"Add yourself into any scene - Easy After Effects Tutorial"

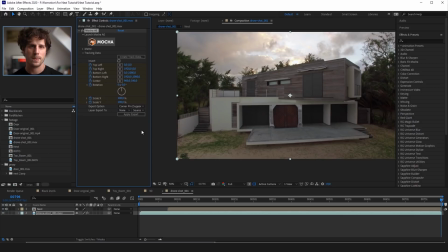1001s
And for a little bit more of realism I will go for motion blur. So, the last thing we have to define is where to apply it to. And of course, we choose our nest layer and we finally hit apply.
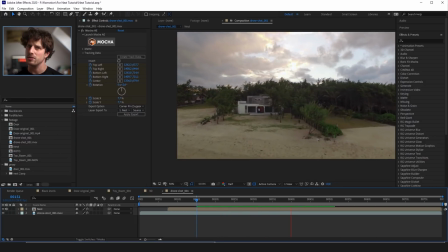1015s
And when we play this back we already have a pretty nice result. And now for the color correction we do it as before.
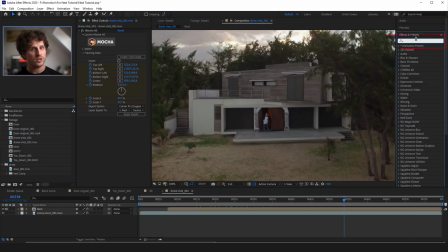1024s
And remember, we can now simply type in flow cc and we have everything we need. But I really don't have to change that much here, as both of them were shot outdoors in somehow the same light settings.
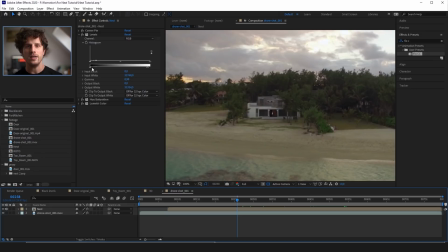1037s
But one thing I will do is to keyframe the blacks in the levels effect, because the further you are away from an object, the less black values it has. And you can see that pretty easy if you take a picture with a lot of depth, like for example this one.
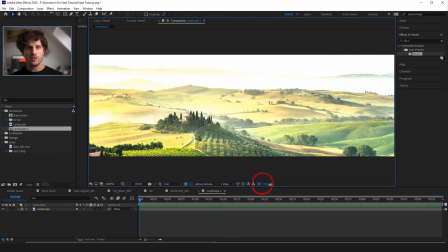1054s
If you now bring up the exposure, you see that it starts clipping where it is furthest away from the camera. so it's almost like a depth matte.
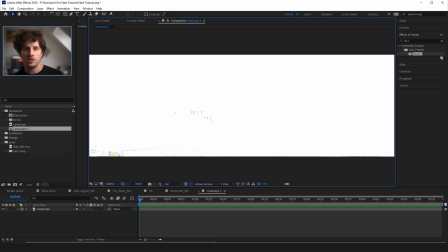1062s
And this is because the closer the image is to the camera, the more blacks it has. So this is a powerful tip for compositing. And here is a quick example.
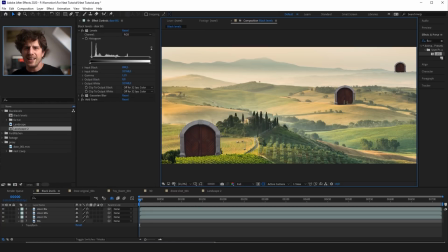1074s
So this is a background layer where you can see kilometers or miles into the distance. And there is three times the door. In the foreground, the midground and the background. And at the moment they all have the same black output amount.
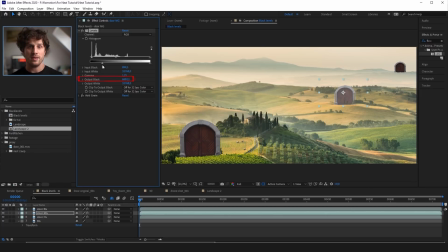1091s
And for the foreground I may leave it like it is, but in the midground I will already take out almost a quarter of it. And in the background I would maybe take out half or even more of the black level.
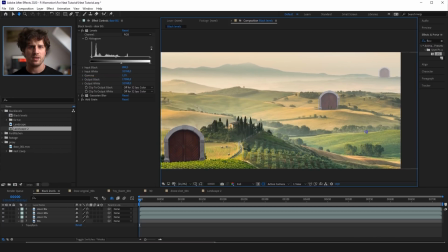1104s
And you see, this is already starting to look way better and we have only used one slider for all of this.
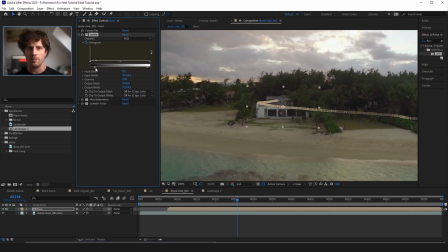1112s
And back in the drone shot, this is exactly what you can animate here over time. But why haven't I done that to the toy room shot?
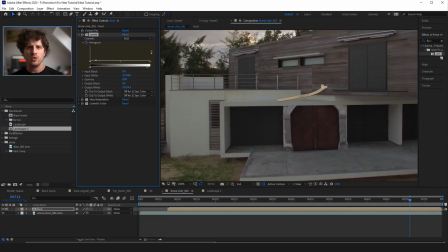1122s
Well, by now you already know it.
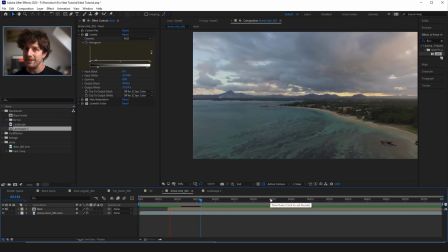1125s
This shot only has a depth of a few meters, so the black level change can almost not be seen by our eyes.
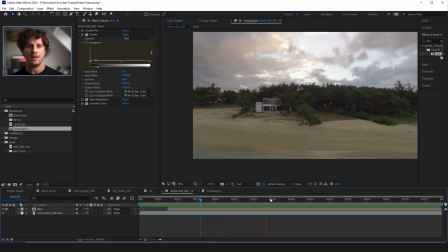1132s
And this is already the end of this tutorial. So, I really hope you learned something with me today about nesting shots and about compositing in general.
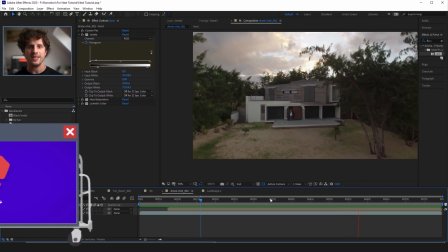1141s
And hey, if you did, then feel free to subscribe to my channel, because in that way I can do way more of those tutorials for you.
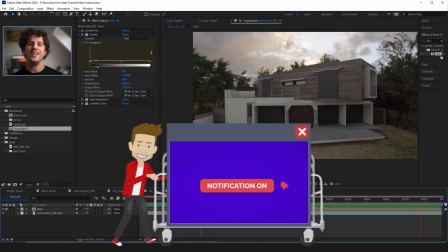1149s
And guess what? I really love doing those tutorials. But for now, I wish you a lot of fun nesting yourself into shots in After Effects.